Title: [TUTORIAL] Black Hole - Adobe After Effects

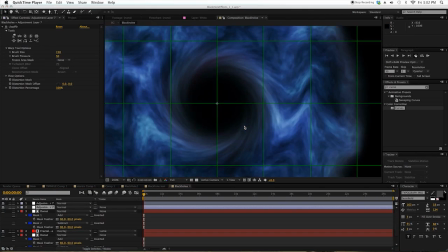So this is my black hole after minutes of customizing the color and the fractal noise
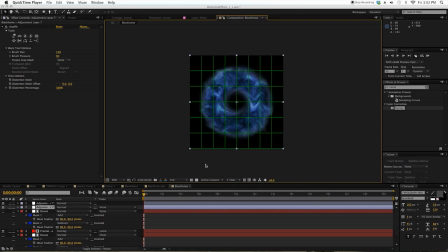I'm pretty happy with this so now we're gonna make the animation some little animation on the
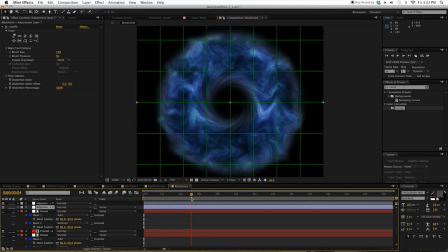liquid eye effect so go to five seconds and click the clock stuff the watch to make keyframe put it 110 go back and put it 100 and do the same to the second
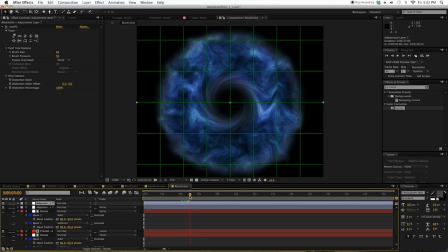adjustment layer you know it will give it more life to the black hole 110 go to the 100 okay so yeah you don't really see anything but it really moves
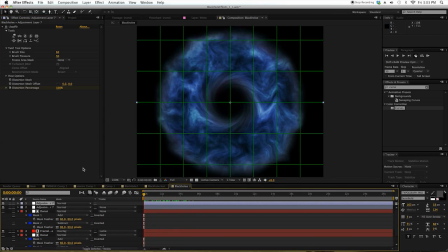just don't give it too much movement so yeah and
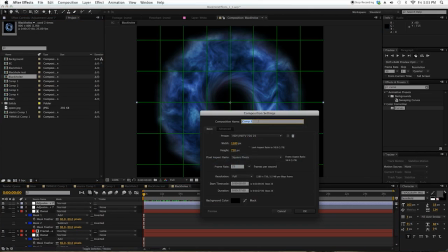then we're going to make the star background so make a new composition name it background turn
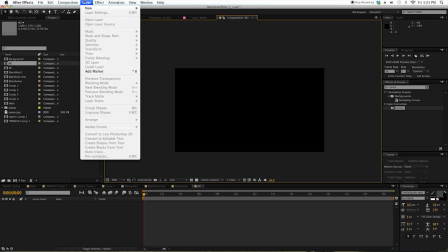off my proportional grid because i don't need it here and go to solid name it stars
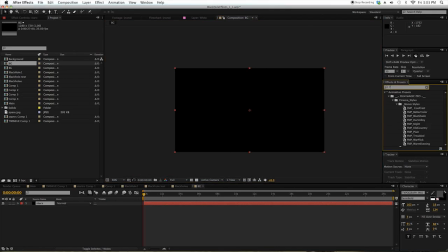then give some fractal noise bring
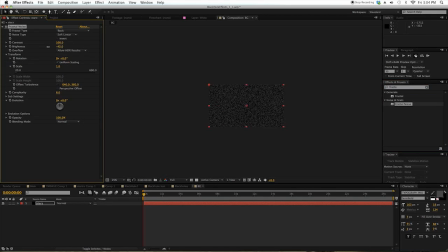the scale down to make it like a tv noise and the brightness too see
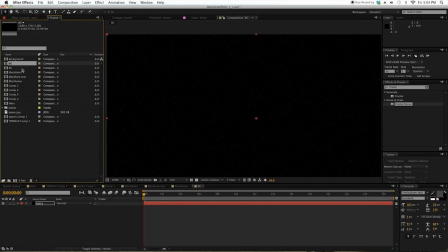we're making a story background so now um
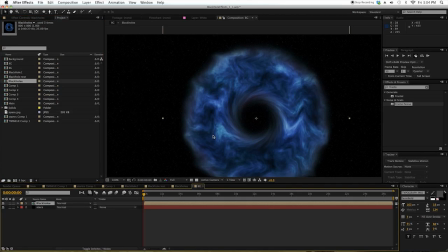we go to the black hole that we just made and put it in the composition and give it another curves I'm not really happy with the colors so you know just bring down the color down bring the white down to make it more black and give some red so
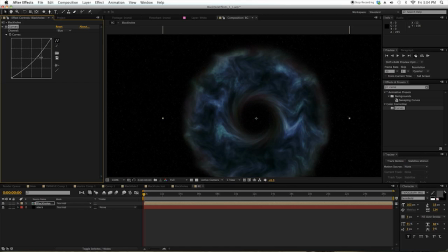yeah just darker make it
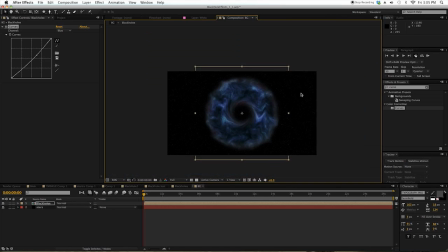darker make it more purple or anything you
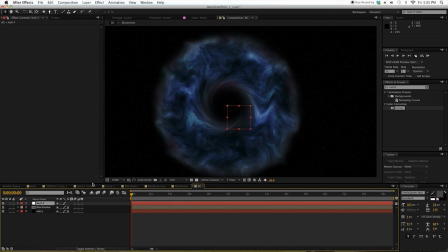know just get the look you want and get some null object because I'm going to rotate this thing in 3D so it's
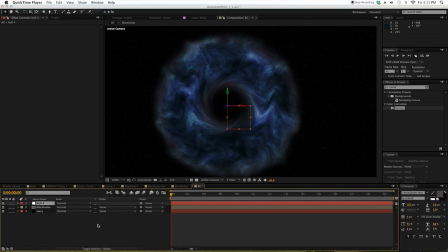gone it's supposed to be right there I'm just kidding it's there now so yeah parent the black hole to the null and just rotate it but do not rotate it too much because it's not a real 3d object it's just a
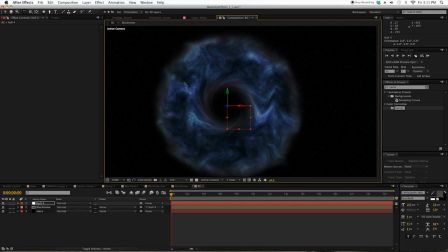2d object in a 3d space just rotate it but not too much and then push it back we can see some of the stars in the middle because it's hollow in
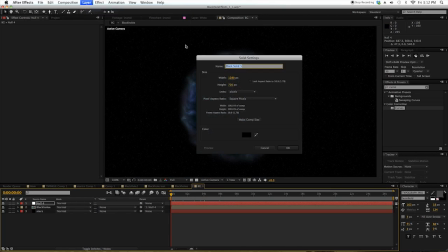the middle there so make a black solid to block it put it in between the black hole in the background give it some mask like so
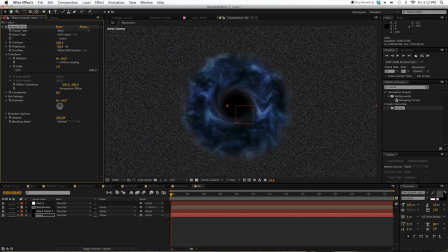and we're done just punch the brightness so
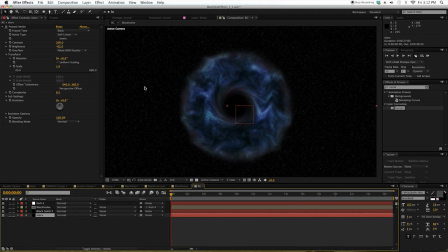give it more stars in the background also you might want to give some 3d camera movement so give some camera and make the stars 3d push
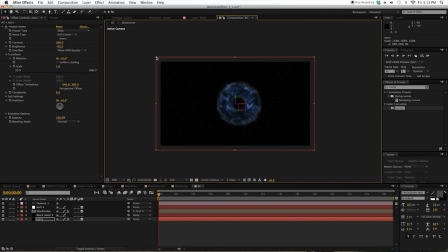it back scale it up just to give some
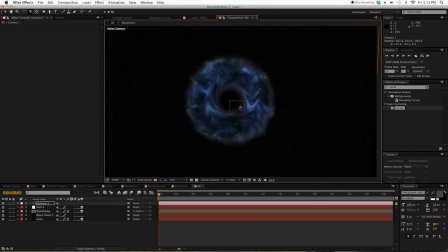parallax in the background so it doesn't look fake so yeah it just orbit around with the camera and
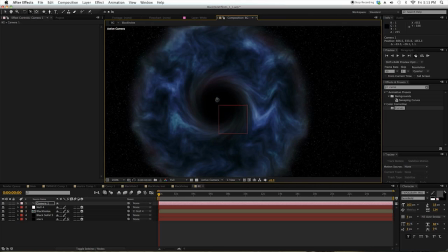you're done you can add some more lens flare in the background if you want to or some stars or planet just to make it more sci-fi
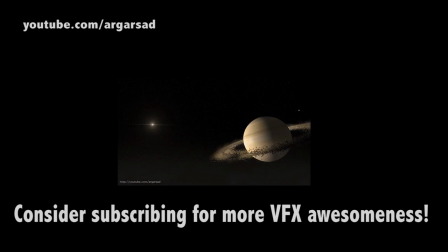spacey look so yeah this is my first tutorial thank you for watching I hope this tutorial is helpful for you if you have any question just
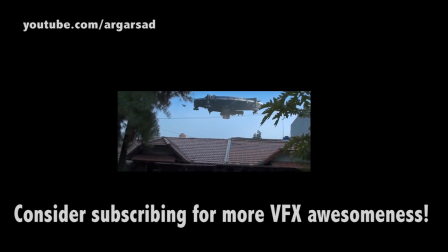leave it in the comments thank you for watching and see you later guys bye